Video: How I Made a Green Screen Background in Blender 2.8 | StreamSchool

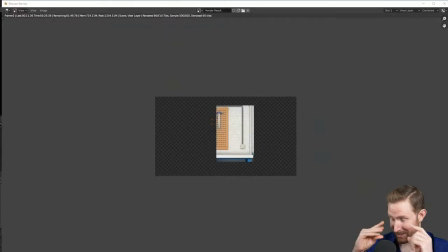4:07 I was just like, this looks so blank, this looks so bare, what can I add?
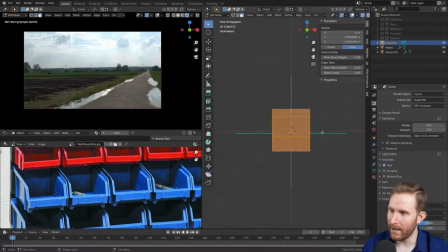4:12 I also noticed the normal map was inverted on the bricks so I had to fix that. Another thing I'd found to put on the board was this hanging shelf to put screws and stuff in.
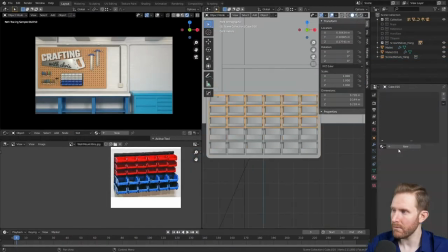4:22 I thought that looked pretty cool. So this is more just basic box modeling. Shove that into place, moved everything around to try to get the composition better.
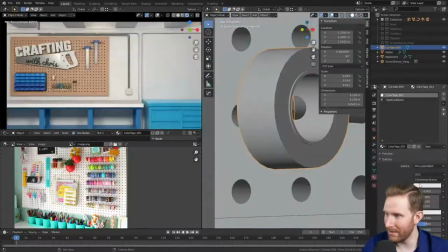4:30 But at this point it's already pretty late at night and I've only pretty much added detail to this board thing.
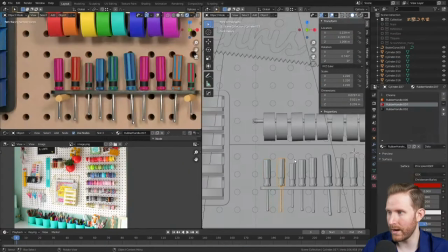4:36 But here I started trying to bring the workshop and the craft rooms together so I added colored walls and I added some more colorful things to the set.
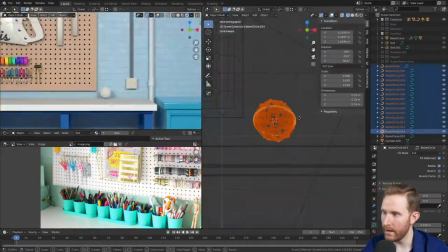4:43 Just like the colored tape on the whole board there and I added some yarn as well Which was not as difficult to model as you would think I
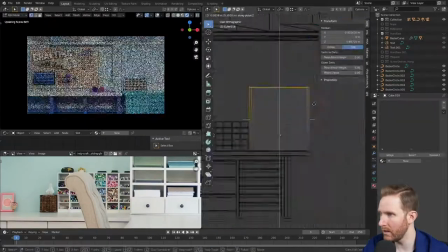4:51 just added some circles around a sphere and gave it like a felt texture some shelves to the right just for extra detail Move everything around
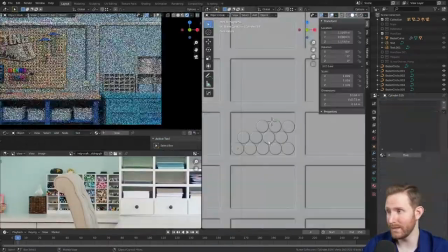4:58 try to make the composition look nice Just trying to figure out what detail to add what detail to add what detail to add I added some markers to the shelves.
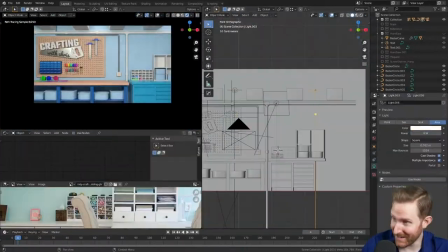5:06 I spent way too long laying those markers out of course
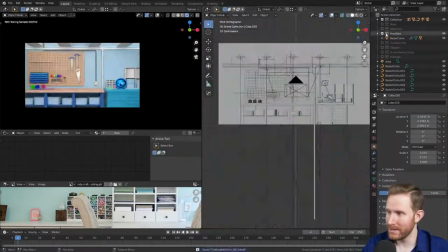5:11 I added my signature detail or logo to the scene and then I
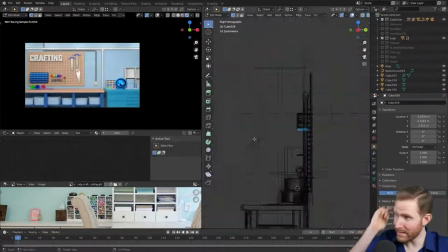5:16 didn't like the saw logo so I decided to make a new crafting with Chris logo
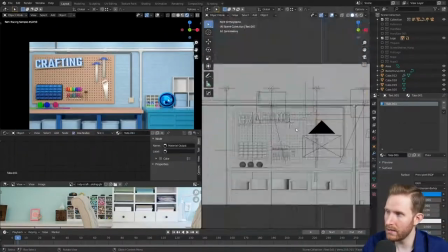5:21 that's just text on a shelf and I like how this looked better but I
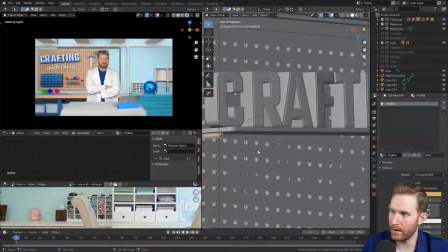5:26 still am not really a fan of it it's not very fun or playful I added the curved with Chris from it
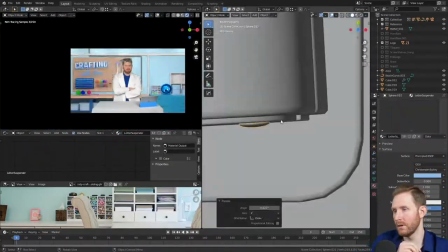5:32 with some metal hooks after I got it all modeled out and just tried to make it look as crafted as possible,
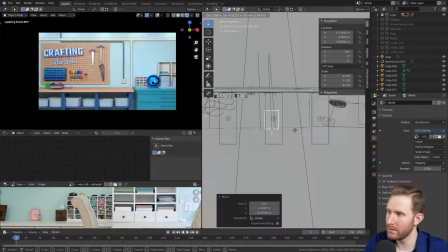5:39 but I'm still just not happy with how that looked. Continued adding detail to the scene.
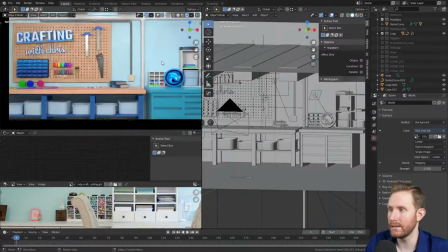5:44 I added some books, which don't really fit the crafting aesthetic, but do just add detail to the background. That's the life and times of Chris Folia.
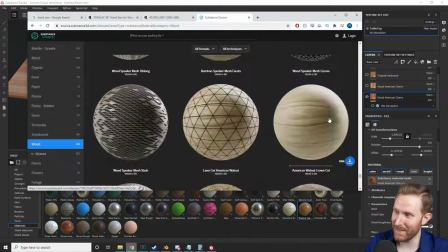5:51 Here I wanted to texture things to make them look more believable,
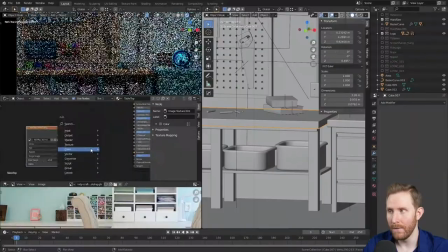5:54 more realistic, so I decided to texture the wooden table and also texture the whole board as well.
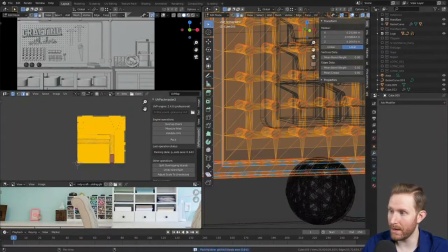6:01 I still don't know what to call that, but this one took a while to unwrap, and then it took even longer to find a wood texture that I was happy with for it.
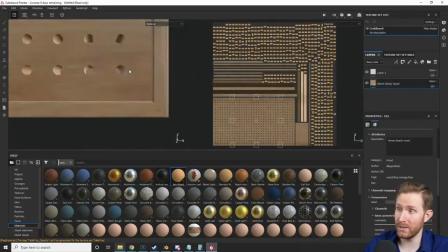6:09 I had to decide between horizontal vertical grain, what kind of wood to use, what color to use, so it matched the blue walls nicely.
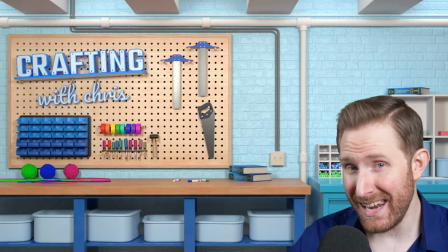6:15 So this is where we ended up, and I don't necessarily think it looks bad. It just doesn't have a clear direction between the craft room and the workshop.
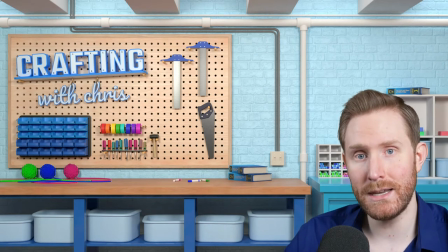6:22 It's a little bit busy and distracting from the foreground, and it also doesn't really match the lab coat or lab goggles that I wanted to use for the specific segment that I wanted this for.
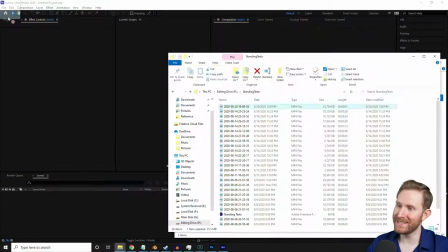6:32 So on to take two. For take two, I decided I wanted a happier reference image of myself.
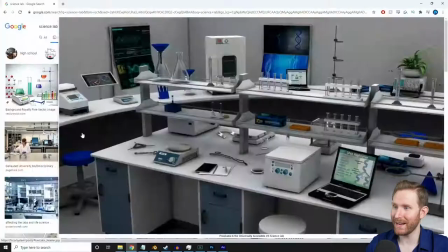6:38 So I took that into After Effects and back into Blender with like a smiling thumbs up.
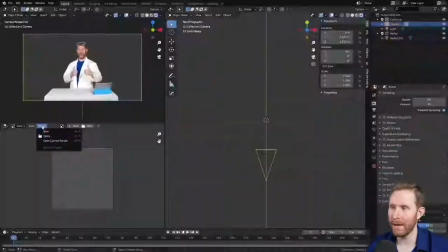6:42 Then I spent some time looking at a bunch of different lab reference since I hadn't done any pre-work for this digital set.
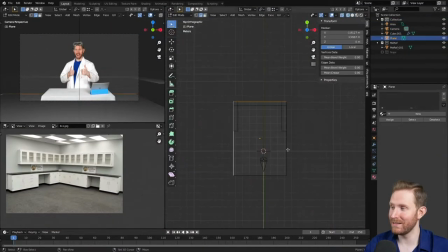6:48 And I found that most labs and laboratories and classrooms have cabinets.
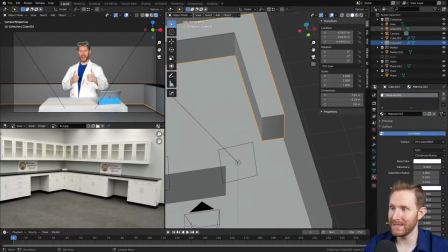6:53 So I decided to find a really good reference image of lab cabinets and decided to build the background around those initially.
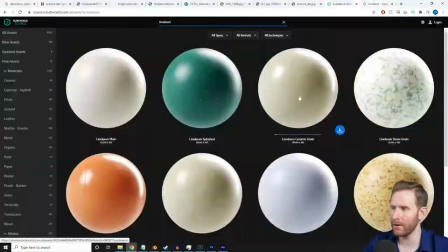7:00 And I wanted this to be a more spacious background than the typical digital sets that I've done.
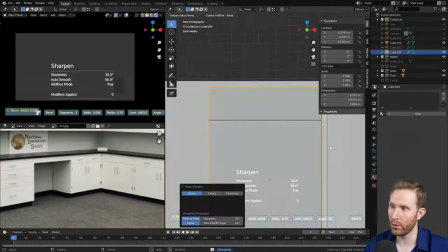7:06 So I'd put these pretty far back so you could see the floor and the ceiling just to make it feel big.
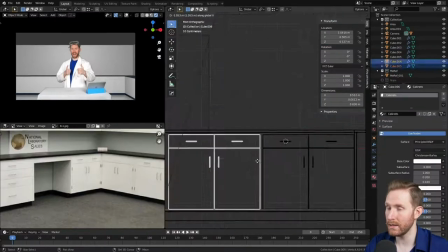7:11 But I spent a lot of time detailing up these cabinets using my kitchen cabinets and real world measurements since I obviously don't have a lab in my apartment.
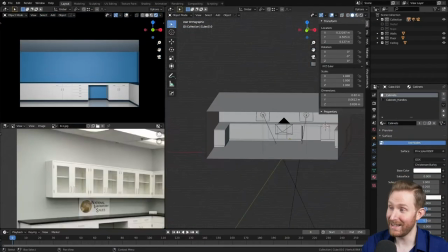7:20 And I think these turned out pretty cool.